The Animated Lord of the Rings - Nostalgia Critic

Did you want one style like in the Jackson films? They are pretty.
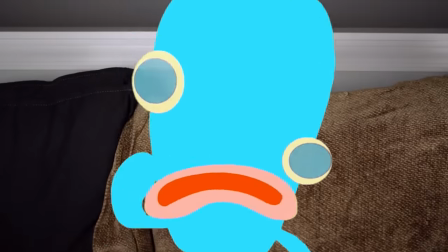(12:31)
And consistent. What was that? Her again. You see, in animation, you're not just bound to one's style.
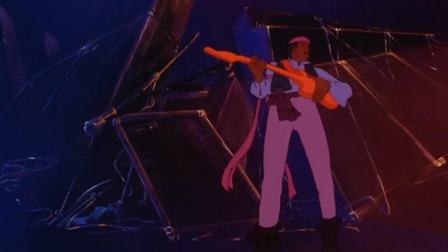(12:39)
Like in American Pop, the backgrounds reflected the style of whatever time period we were in.
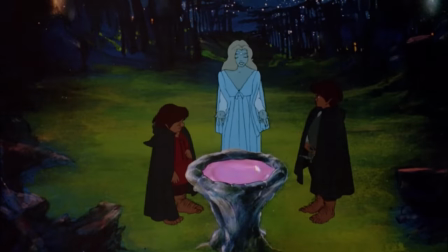(12:45)
So why not do the same thing with fantasy? In a calmer and more relaxed environment, you could go for more solid lines and cooler colors.
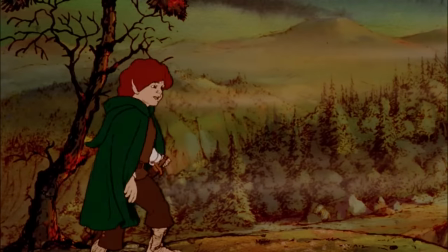(12:54)
In a more rustic environment, you could go for more of a paperback illustration.
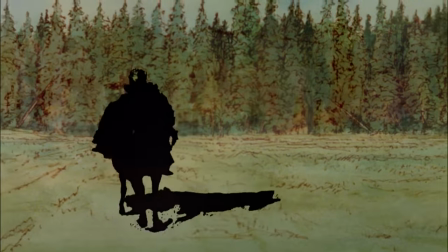(12:58)
And, in a more threatening environment, go more abstract and become more intense and otherworldly. You see, you can't do that in live action. Only animation. Why settle for one style of fantasy when you could have several? Well, I'm certainly throwing everything at the dartboard to see what sticks. Actually, that inspires me.
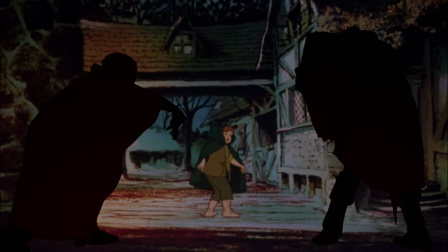(13:18)
Really? While going for a walk, Mary is exposed to con-funk and passes out.
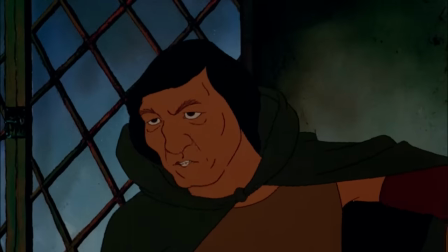(13:24)
Back at the end, the Hobbits come across Aragorn, played by John Hurt. A lot of people took issue that he looked different from the book, having more of a Native American design.
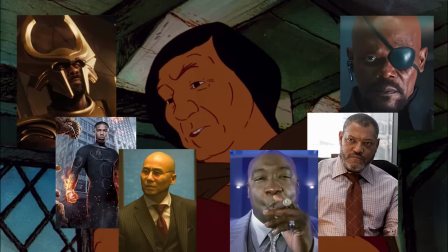(13:32)
Imagine replacing a white dude with a different ethnicity. Next you'll be telling me the live-action reference for Frodo was a woman.
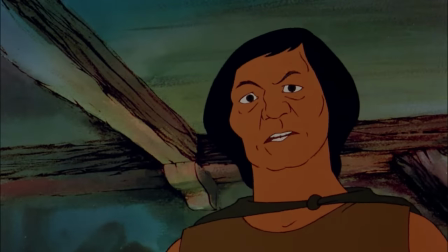(13:38)
But John Hurt's performance still gives me chills for how good it is.
Lothlorien is a place of healing.
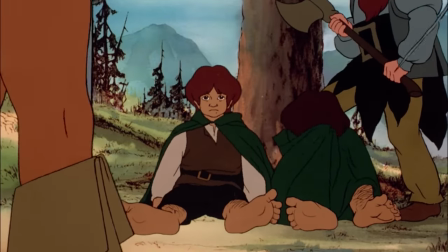(13:44) There is no evil in it, unless a man brings evil there with him.
I can see Viggo Mortensen as a ranger, but not as king.
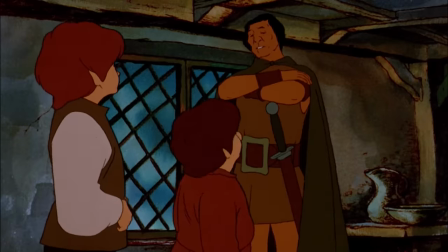(13:51)
This dude, I can easily see as both, even when he says lines like this.
They'll come on you in the wild.
Okay, that's a different Bakshi movie.
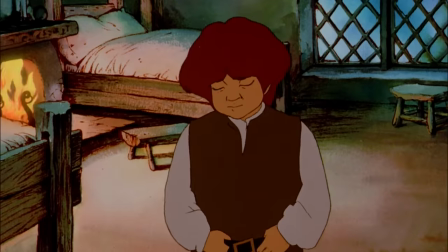(14:03)
Son of a bitch! I don't need this. I was the first one to die an alien.
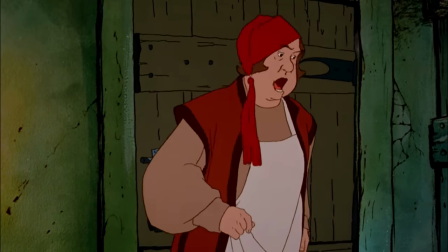(14:09) Save us. Strider came to offer me his help. In your place, I wouldn't take up with a ranger out of the wild.
Did I mention my split personality? It changes opinions in literally seconds.
Save us. In your place, I wouldn't take up with a ranger out of the wild.
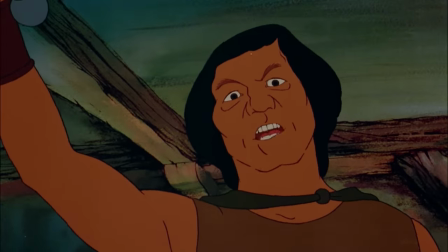(14:26)
Did I miss something? I really love how Aragorn makes it clear he's not messing around in this scene.
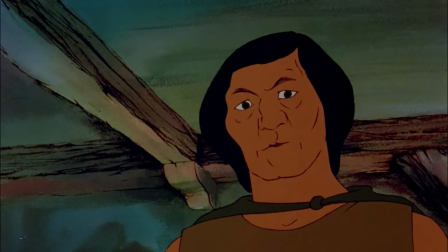(14:32)
Though it is a little jaded when you see his weapon.
If I wanted the ring for myself, I could have it.
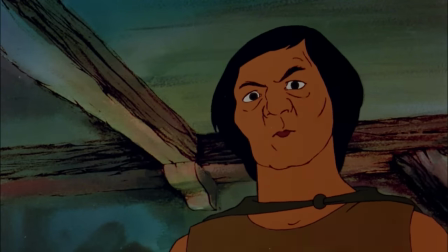(14:39) Now.
Oh, damn it! A full sword was supposed to come out of that! Please be intimidated! Just imagine it's sharp at the end of that!
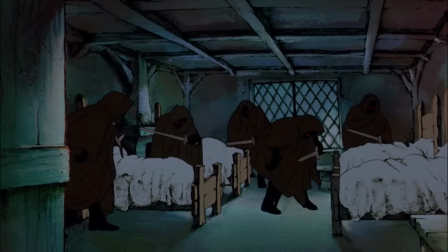(14:47)
The Hobbits agree to go with him, as later that night, the Black Riders sneak in and give a harsh wake-up call.
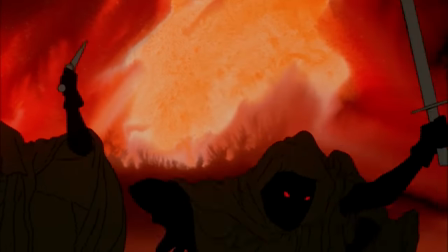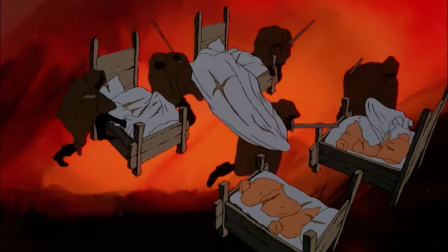(14:58)
Use your words, Frank. He's always like this when he doesn't get his apple jacks. What the hell?
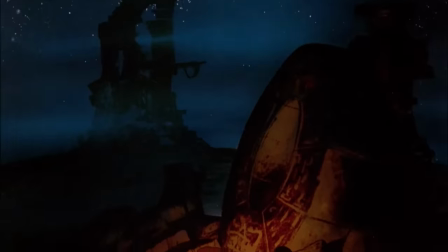(15:04)
They fool the Black Riders, and they make their way toward Weathertop.
But Luthien Tanuvio was the daughter of a king of elves.
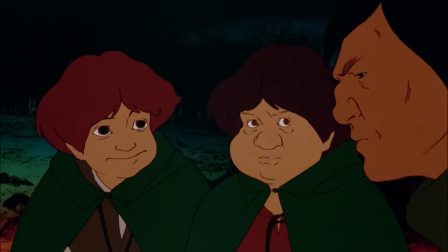(15:12)
It's pretty cool that Aragorn tells a story that will mirror his own, with an elf falling in love with a human, sacrificing her immortality for him.
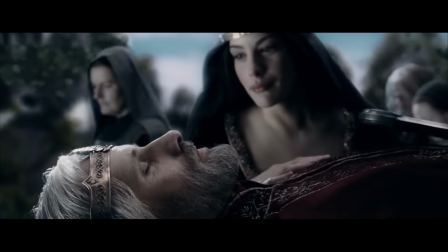(15:19)
And it's nice foreshadowing, even if it's only explored in the Jackson films.
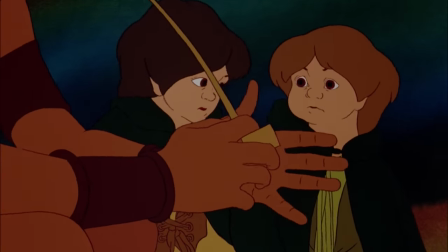(15:23) She followed him, and so he was her doom, but he was her love as well.
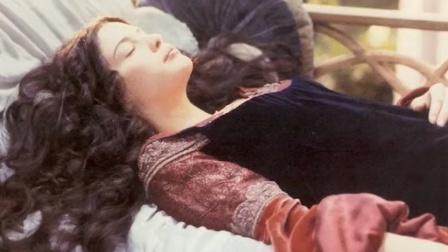(15:29)
Oh, and her life force was also tied to a ring of power. For absolutely no reason.
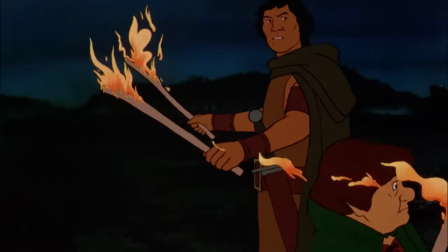(15:34)
Yeah, that will never make sense. The Black Riders surround our heroes who are terrified and maybe a little stoned, but Frodo puts on the ring.
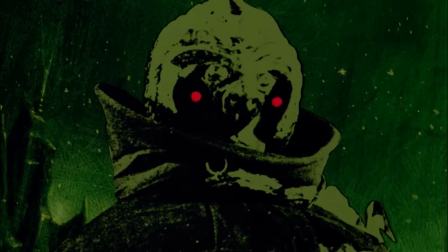(15:45)
Hi, guy!
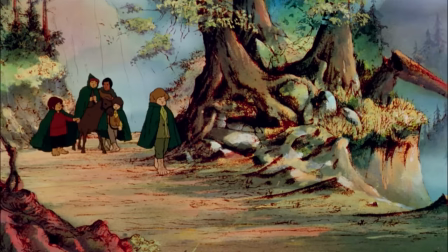(15:51)
The Black Riders are chased off, and the shard slowly starts to make its way into Frodo's heart. No, I thought Arwen wasn't in this movie.
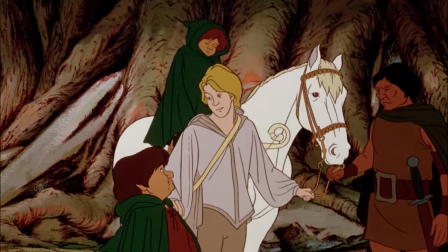(16:00) Legolas!
They come across Legolas, played by Anthony Daniels. And I never did mind that both versions switched up who they come across as in the book they're approached by Glorfindel.
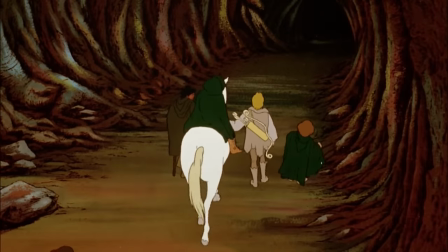(16:10)
Who? Exactly. So I think this makes more sense.
I have been on the road for nine days.
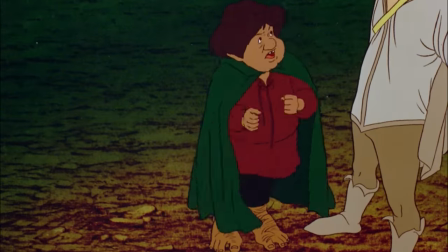(16:14) Mr. Frodo has been on the road a lot longer than that. and he needs a rest.
Am I gonna have to cut a hobbit?
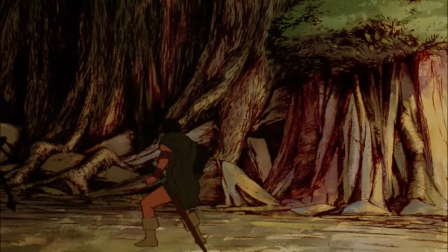(16:21)
The Black Riders catch up, but luckily they have Aragorn to protect. They have Legolas to protect.
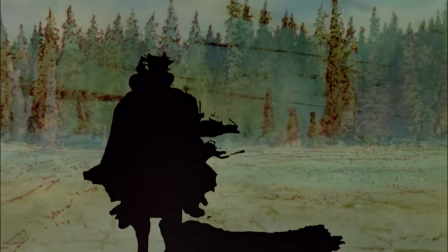(16:27) Fly, the enemy is upon us.
You know, Frodo, just run.